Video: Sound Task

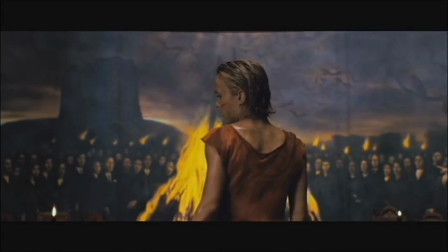8:33 Parallel. Parallel sound is when the sound fits with the scene on the screen. If the scene is dark and eerie, commonly sound like this accompanies it.
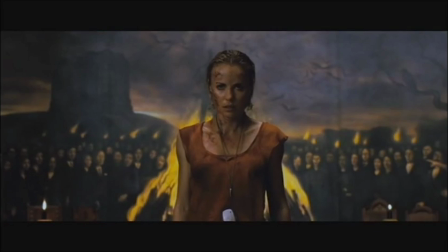8:41 Like in the Silent Hill scene. It is a dark and eerie scene and the music matches.
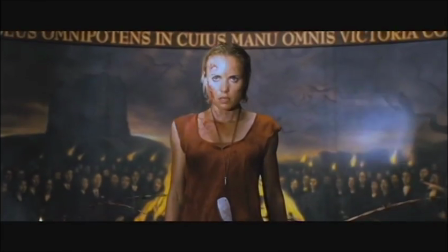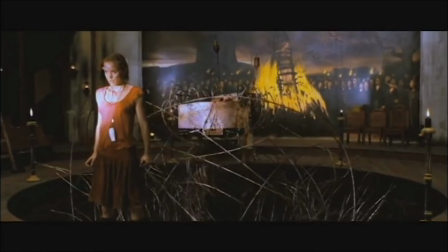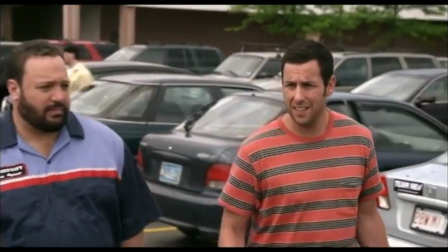8:56 Synchronous. When the sound is in time with the actions present on screen, for example during a conversation, it is known as synchronous sound and is used in pretty much every film.
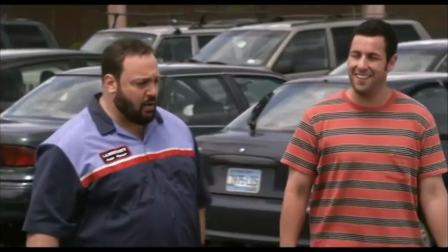9:05 It creates realism and makes the actions more believable. On the other hand, asynchronous sound is when sounds that are not visible on screen, which you can see in this scene from The Hunger Games.
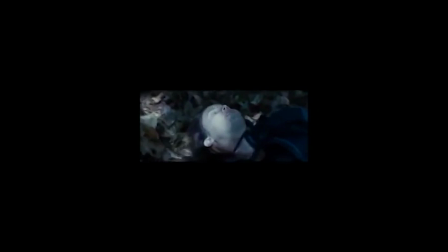9:15 This could be to create a certain atmosphere or to hide a noise, for example a scream, with a more effective sound effect. Directors such as Quentin Tarantino use this a lot in his films. Fidelity.
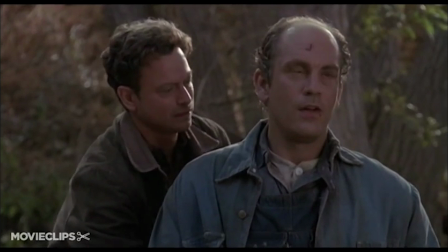9:29 Fidelity is the extent which sound is faithful to the source as we see it. For example, if a gun is being fired, we expect to hear a shot.
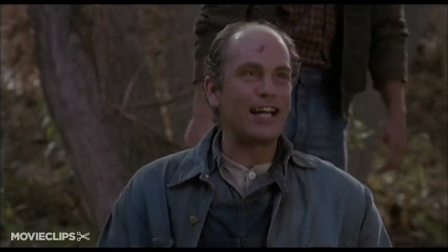9:37 And I get the tender rabbit.
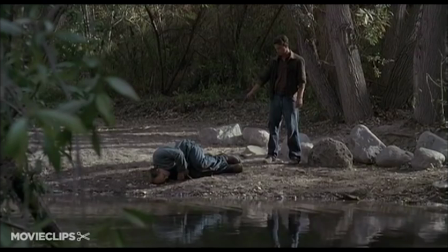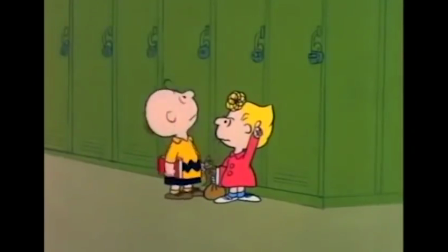9:45 If there is a disparity of fidelity, there is a lack of fidelity. Lack of fidelity can take the audience from the scene and make them disorientated.
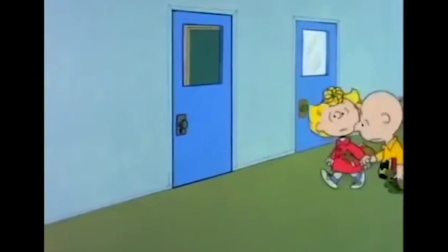9:54 Such as Charlie Brown, when the teacher is talking, their voice is humming and not really talking.
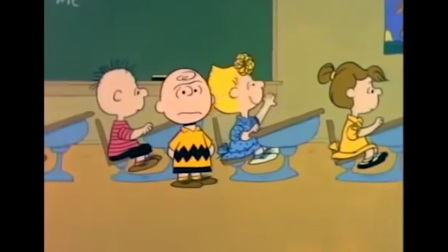9:59 For the expectation of this, we would be hearing the speech of the teacher in the background. I volunteer to be first.
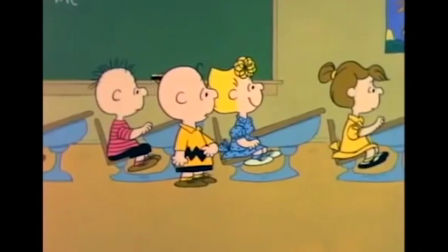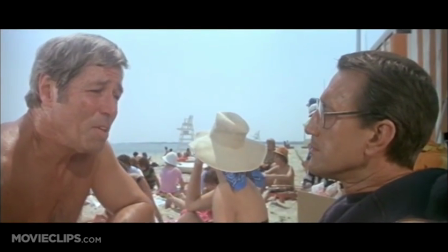10:13 If sound on a film is from a character or an object in the story, it is known as diegetic sound.
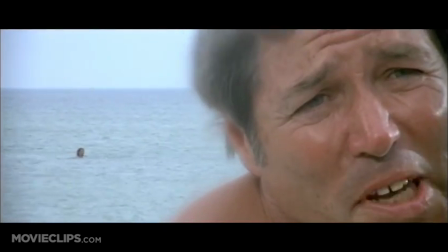10:19 This is sound that you expect to hear.
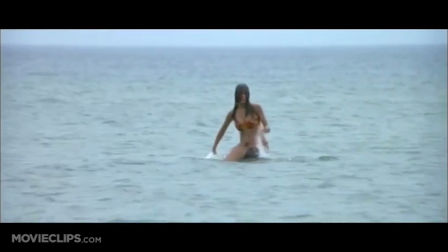10:21 In Jaws, there is a scene on the beach and has the sound of waves and people talking, which is natural and realistic, and we expect to hear it.
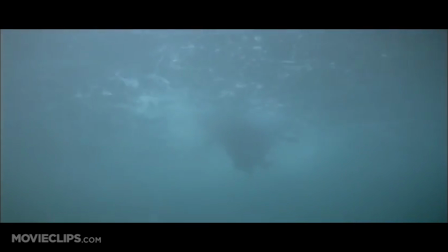10:33 Non-diegetic. Non-diegetic sound is when a source is outside the narrative space. In Jaws, the non-diegetic is at the shark's point of view when they include tense music.
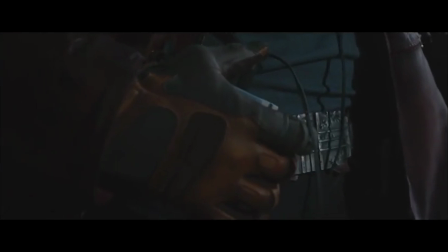10:42 In Guardians of the Galaxy, the diegetic sound comes from the non-diegetic when the music is played.
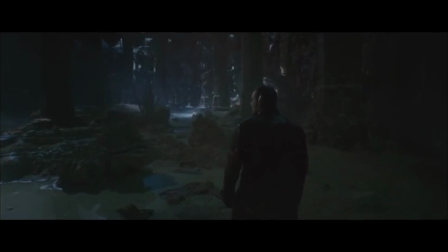10:48 This can be often confusing between the diegetic and non-diegetic.
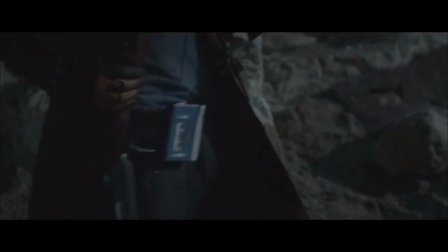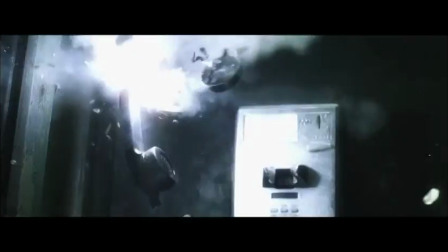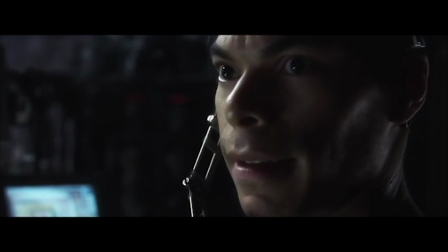11:01 What the hell volume.
Just happened?
A change in volume can be important and can impact the scene greatly. It can be used to emphasize a mood or atmosphere.
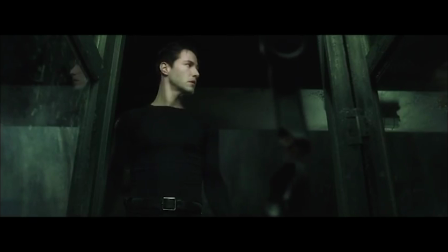11:08 Fight scenes use this a lot, like The Matrix from 1999.